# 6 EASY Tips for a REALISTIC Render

Hello, I want to show you 6 super easy tips that maybe you already know, but if not, they're going to help you achieve realistic renders. The first tip is to bevel all the edge of the scene. There are no perfect shapes in the real world, so every edge has a little bit of imperfection. My recommendation is to obviously bevel all the models in the scene, but if you don't want to touch some geometry or you have some complex models,
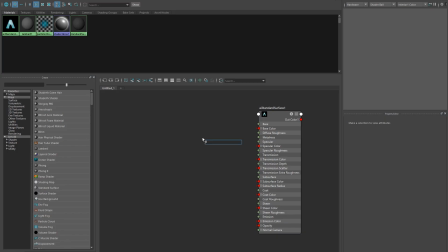you can use this node to bevel the edge of the material.
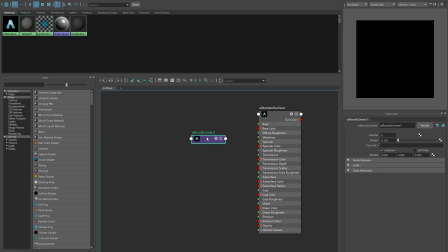In this example with Arnold, you can use Bondage node and connect it to the normal camera.
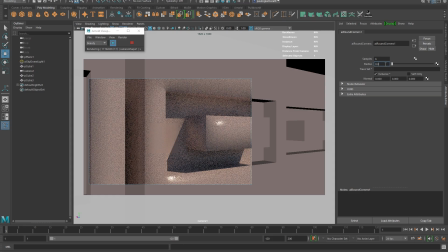And this will make round edge for all the objects that have this material. So use it for materials or objects that you don't want to touch the geometry, and it will look more natural. The second tip is to add a little bit of imperfection to every surface. In real world, the perfectly flat surfaces doesn't exist, so you have to break all a little bit.
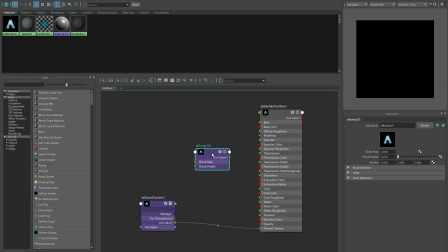One simple way to break these surfaces a little bit is to use procedural noise patterns. You can connect these noise patterns as a bump or as a specular roughness.
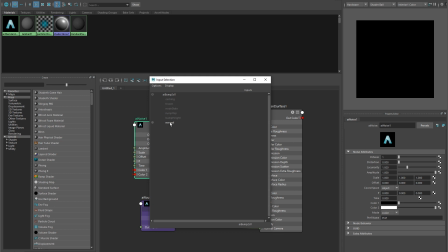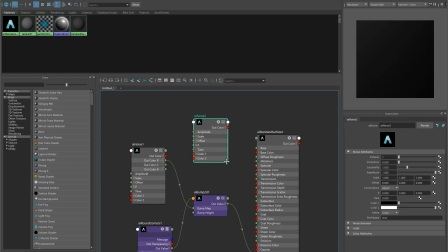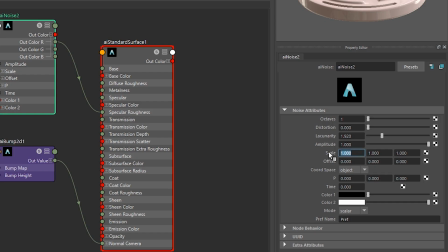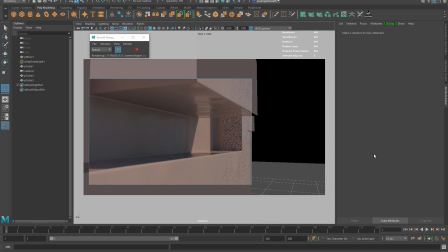So play with noise patterns and all things will look more natural. Maybe you didn't notice it at first, but these details make the difference. One common mistake is using directional lights or point lights that make hard edge shadows.
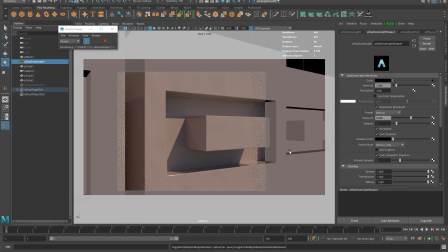The third tip is to use area lights or sky domes and make sure that your shadows have a little bit of fade in the edge,
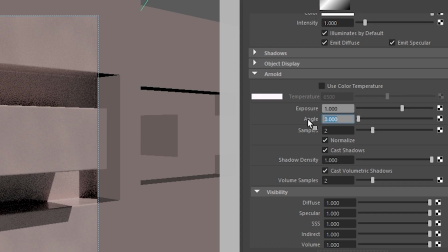so this will look more natural. In Maya you can still use directional lights, but at least add a little bit of value to the angle parameter.
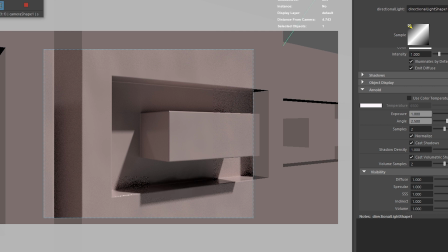Even if you want a hard shadow for your render, at least make the edge fade a little bit. The fourth tip is to add a little bit of lens distortion. Normally the cameras in the 3D software comes with no lens distortion, but in real life lens makes a little bit of lens distortion when you use wide angle shots or high zoom shots.
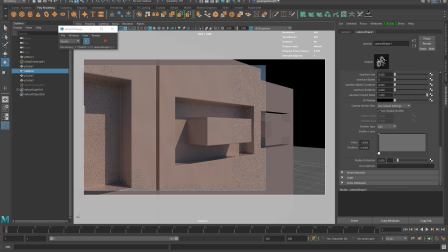For example, in Arnold cameras, you can change this value here in radial distortion under Arnold camera settings. For matching real life, you can use positive values for wide shots and negative values for high zoom shots.
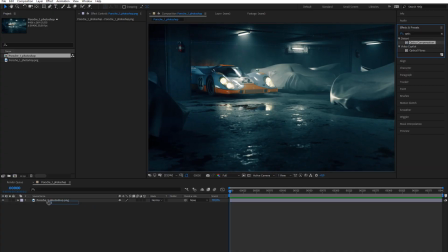If you prefer, you can do this effect in your composition software, like using optics compensation in After Effects.
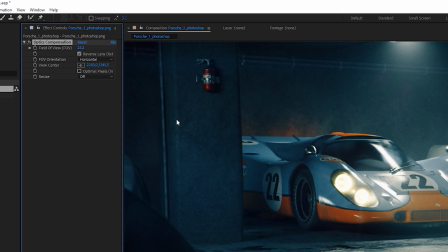It's a simple tip, but will make your render look a little bit more realistic because it will look like it's made with a real lens. Continuing with lenses, adding some chromatic aberration will help to achieve more realistic renders. Real lenses create this effect, so you can add it in After Effects or similar software.
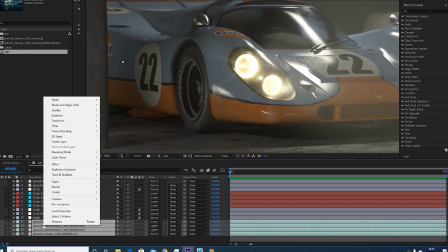One simple way to do it is put your render passes all together,
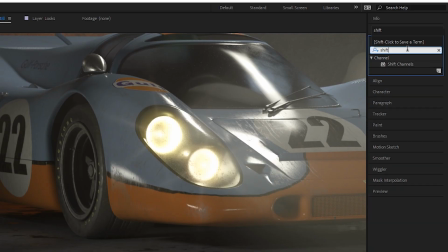copy 3 times your render and use shift channels to set red, green and blue colors for each one.
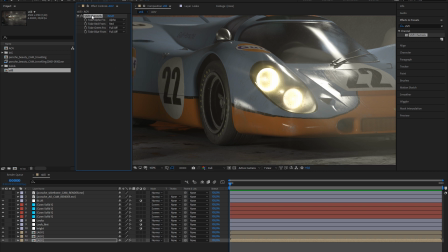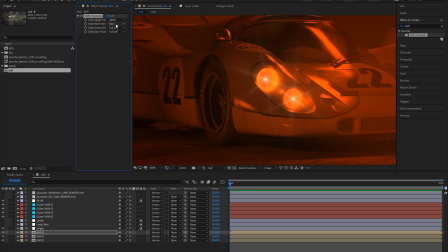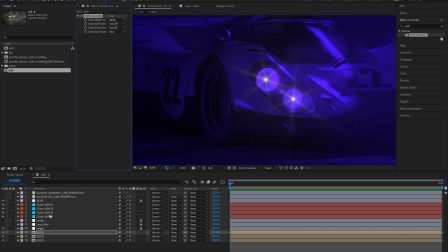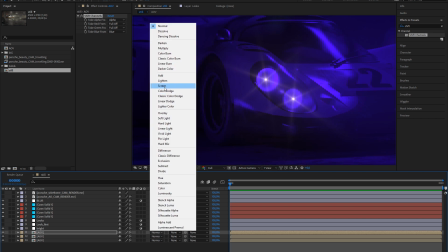Then put the layers on top in a screen mode so you have all your colors again.
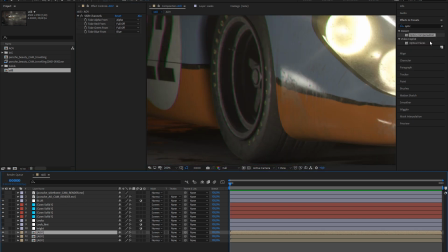And now you only have to add a little bit of optic compensation and add a little bit of distortion to the layers.